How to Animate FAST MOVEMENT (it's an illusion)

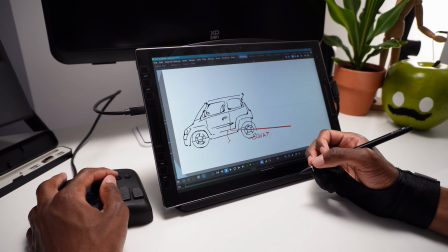Now on the other side, when the wheels stop moving, then we get the opposite.
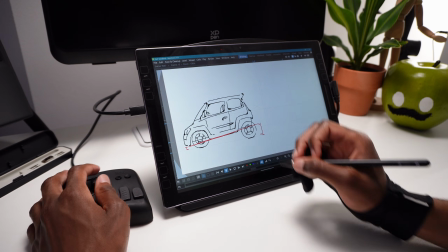This angle right here, that results when the wheels have stopped moving, but the frame, being that second chain link, is still moving.
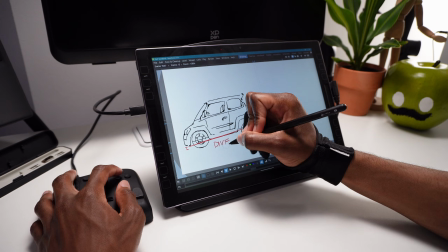This is called the dive of the car. So when it's braking, the car is going to dive.
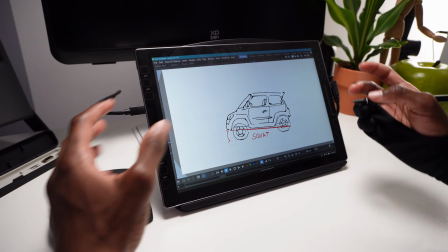When it's accelerating, the car is going to squat. This is sort of a standard model for a car with a loosely sprung suspension. Obviously, if the suspension is tighter, the car is made for
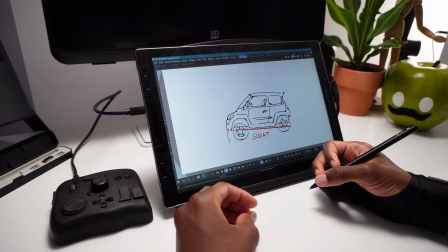smoother, flat, long stretches of road, you're not really going to notice any dive and squat.
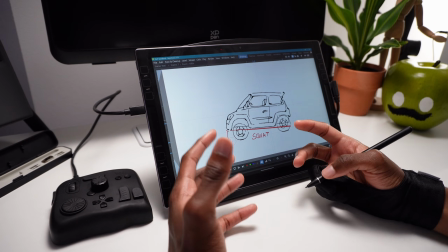I'm showing you this so you can know it and you can exaggerate it, therefore communicate it to your audience.
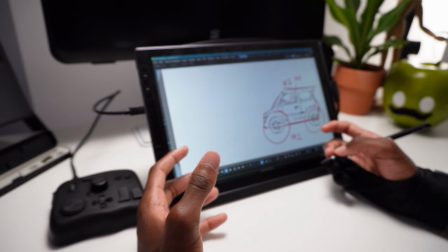So now that we have our standard model of car movement, let's get animating.
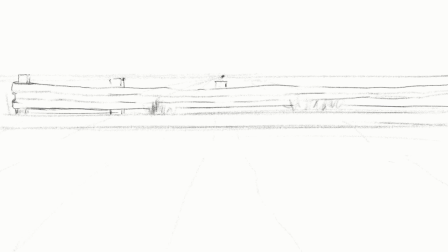Let's animate some fast-moving cars using contrast in speed. The rule is this: the higher the contrast, the higher the perceived speed.
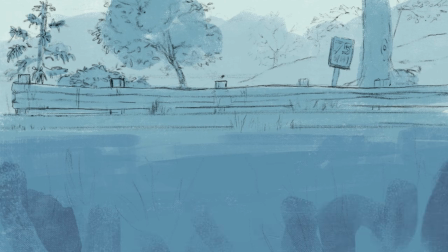So first we're going to start with the contrast between a still background and a fast-moving car.
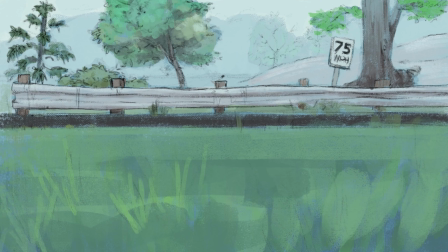So the audience is going to make a comparison between the stillness of the background and the speed of the car, and then conclude the car must be moving very fast.
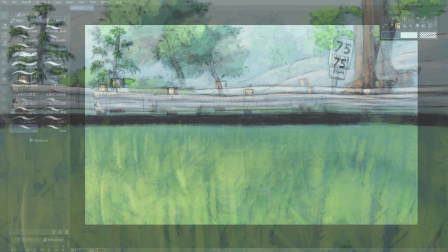Let's animate.
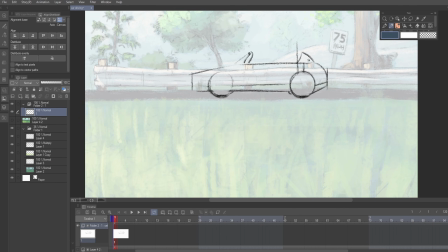So I just started with a model of what I want the car to look like under normal conditions, just to, convey the story.
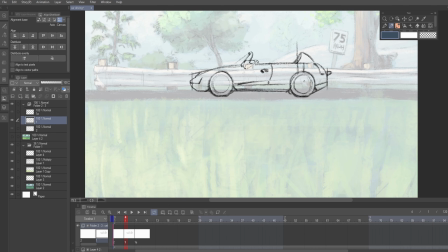And I left the wheels blank. That'll help us to add the spinning effect later on. So I'm just gonna have this car on screen for 3 frames. So to reference, put the onion skin on. First frame will be back here.
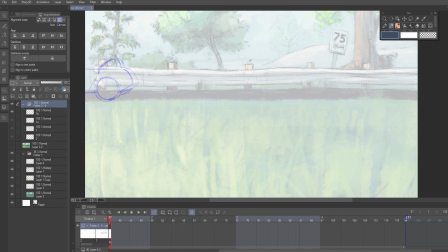So this is how we can work up a basic sense of speed.
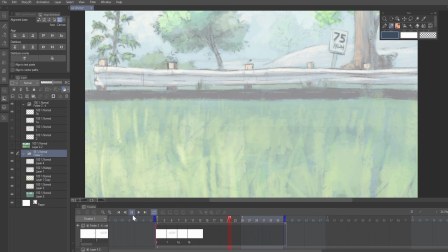This is on 4s right here, but we're still getting a pretty decent sense of speed with just 3 drawings. Usually 4s look very slow and choppy, but compared to that completely still background, animating on 4s looks much faster.
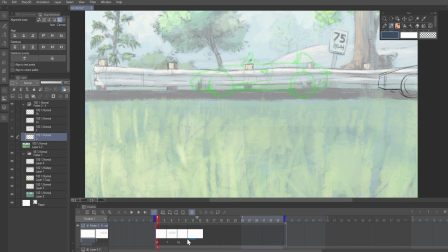Now if you wanted to improve the sense of speed in this animation, we could obviously make it go a little faster, so let's put it on 2s. So that was 3s, not 4s. So we can put it on 2s instead of 3s, and then we've now dramatically increased the speed. Well, what about if we put it on 1s, since we only have 3 drawings? We'll increase the speed even more.
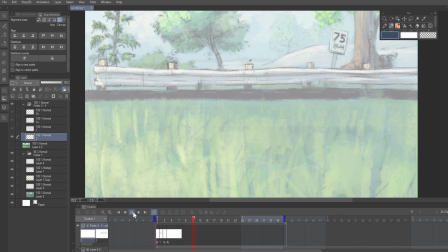Now that looks a little bit strange. Now if we really wanted to, I'm going to make another animation layer. Right here, make another.
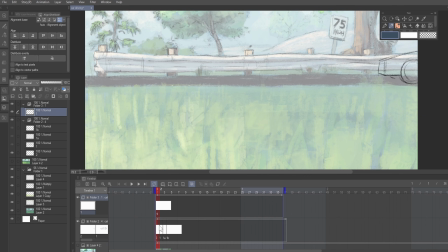If we really wanted to animate it on 1s, that is moving by so fast that it's unrealistic that we would get such a perfect rendering of that car. Usually what's going to happen is that some motion blur is going to be introduced, and it's really, really easy to draw, don't worry.
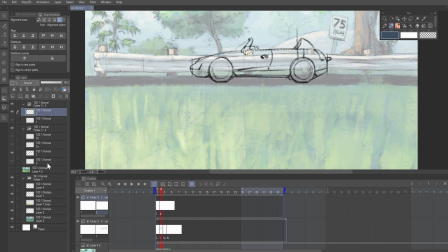So what we're going to do is we're just going to take this center frame, we're going to draw this first, lower the opacity of our other animation layer, and we're just going to draw over our car, but instead of drawing with normal curves, we're just going to draw everything with horizontal lines like this.
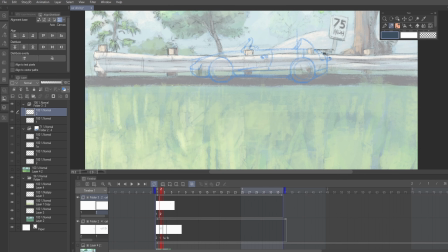Make sure the lines are horizontal and not curved in any way to sell this effect really well.
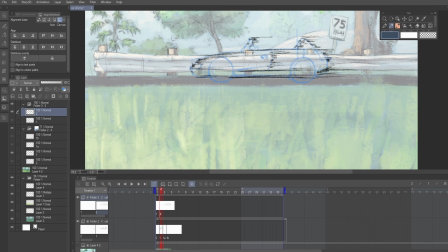Hide the layer underneath, and wow, that looks really, really cool. Let's put the wheels on.
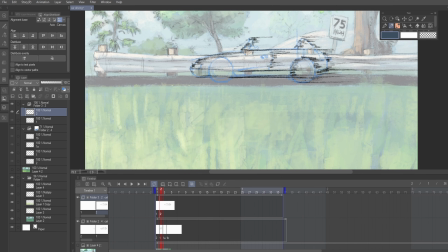Where it touches the ground, we can leave a long trail. And I'm adding subtle variations as I go through. I'm not trying to make all the speed lines the same.
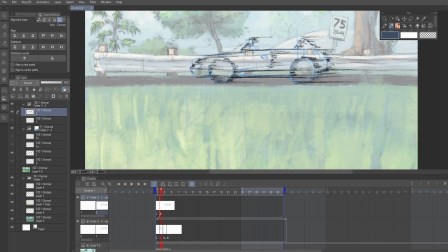You see I'm bunching it up in some areas, and some areas I'm making it a little looser. So just to add interest, that's really all.
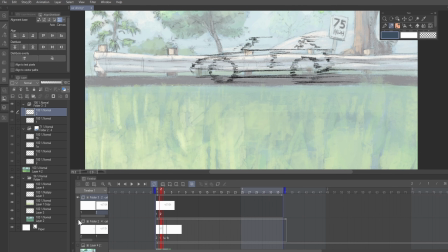Hide that underneath layer, and wow, does that not look like a car going at 75 miles per hour? So we can make our other frames. I really don't think I really need to do much for these. I'll just turn on that underneath layer just for reference.
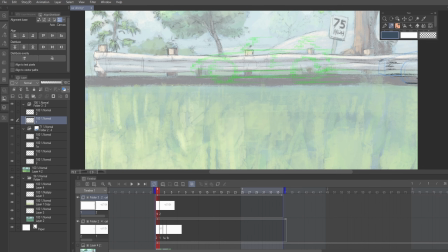Try not to get too many round lines. I got a couple there. They're really not going to help you here. Make sure that these are all completely horizontal. As you see, when I make a curve, I'm just making horizontal lines going up like this and then down. That's how I'm addressing the curves.
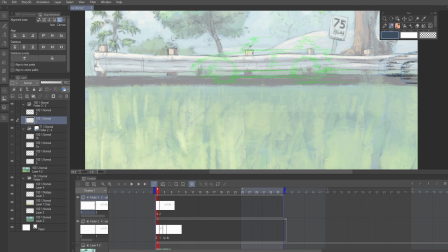And anything that's a straight, I'm darkening it. I'm making the trail a little bit longer. For that last frame, bottom of the car, that's basically a straight line. We can make that trail really a long trail. Same thing with the top of this car. Anything that's not a straight line, that was a curve, we can make a shorter trail.
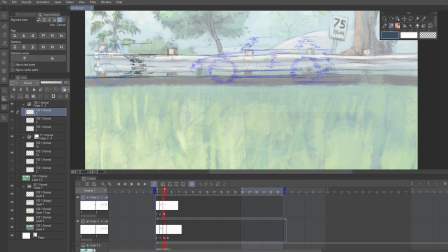Just translating the drawing into a faster version of it. And make sure I leave that trail for the wheels. There we go.
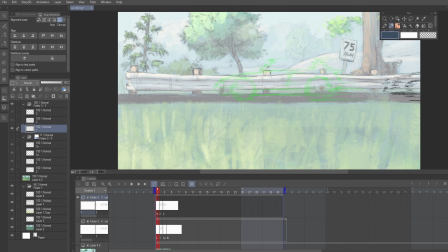Now let's see how our illusion of speed is doing. Another frame where the car's gone. Let's see. Wow, now that looks really fast. Hopefully no one's driving that fast.
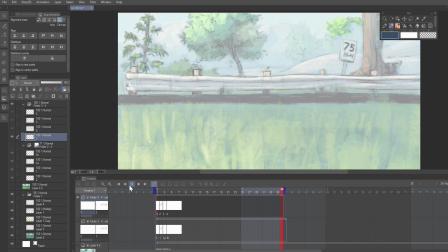Even if in the story the character is only going 75 miles per hour, when we're animating, we can make it feel even faster than that.
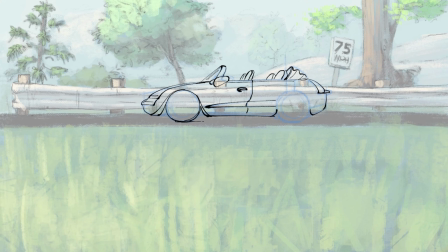We can make it feel as fast as we want. So I'll quickly finish this up with some colors, a little bit of lighting and shading.
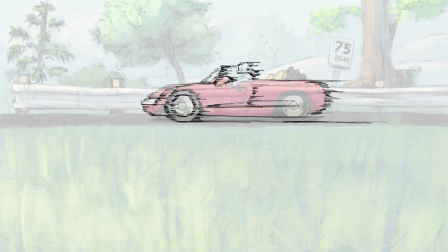And so here we have a finished example of a car moving fast and a car moving faster.
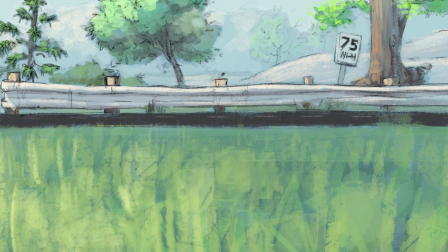It's the contrast in speed that conveys to your audience how fast an object is moving.
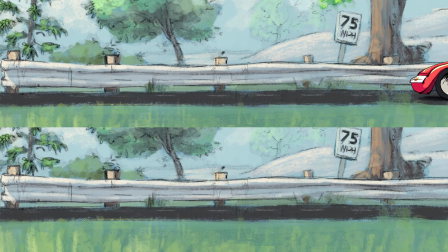Now we can do the opposite of this and still convey speed.
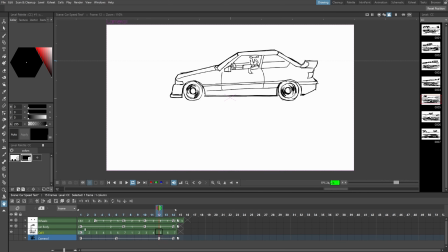So let's take a relatively still car and then add a fast moving background behind it. Suddenly it looks like the camera or the viewer is moving at the same speed of the car.
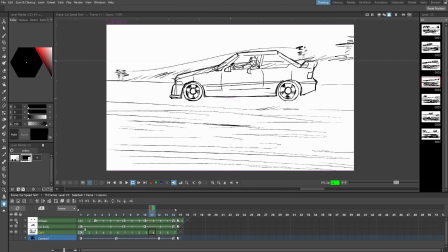Well, how did we get that? Well, notice if I remove the wheels of the car, which are moving fast, the frame of the car still appears to be moving very fast. It's only when I remove the background, now the illusion disappears. This car could be propped up at a mechanic shop and just being moved around. It doesn't appear to be moving very fast.
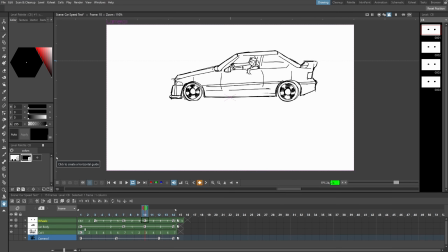Even if I add the wheels, the car is still remaining in one position. Again, it could just be having its wheels spun on some sort of mechanical device.
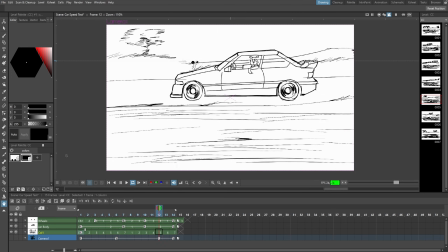It could be moving fast, but once we add that background behind it, do we communicate that this car is moving very fast? Another tip when you're animating fast-moving objects is not to forget the parallax effect. So objects closer to the camera, closer to your viewer, are going to move by faster.
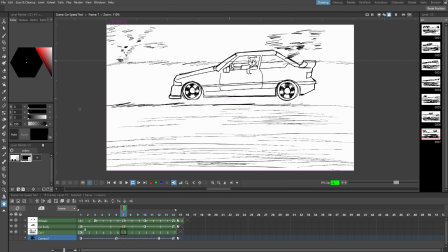They're going to look much blurrier, motion blur wise. And then objects farther away will move by slower. They're going to be less blurry. So say I had some mountains in the background of this picture, they would be moving slower because they're far away. But if I had some trees in the foreground that are passing us quickly, they'd be moving much faster.
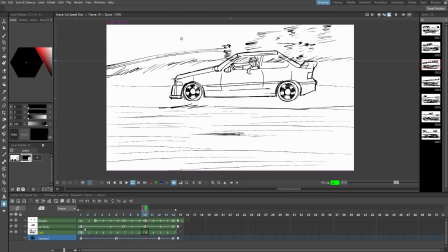Don't forget the parallax effect, as it can dramatically increase the sense of speed in your scene.
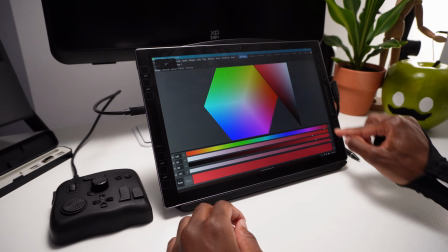Thank you all so much for watching this video today. These videos take a lot of work to make, so I really appreciate your time.
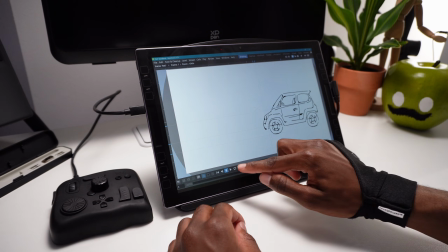Special thanks to Torbox Tech for sponsoring this video.
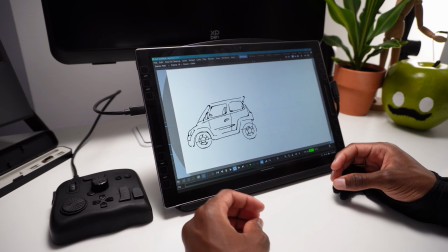You can check the link in the description to check out the Torbox Elite Controller for digital artists.
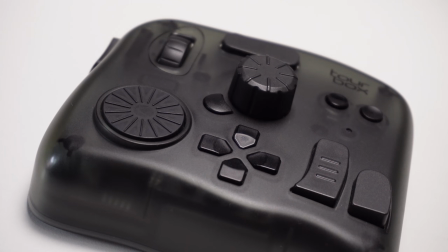Special thanks to my patrons and drawing students.
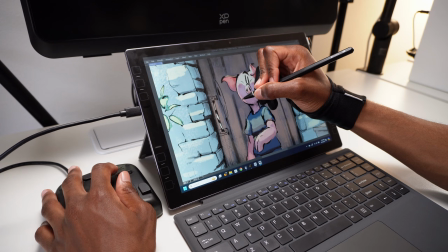If you're an animator and you want to learn to draw better, click the join button on this channel to become a Noble Frugal Studio drawing student.
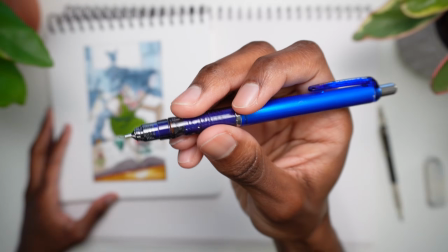Look forward to drawing lessons specifically designed with the animator in mind. Thanks for watching again, guys.
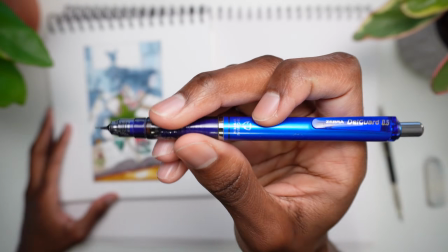Peace.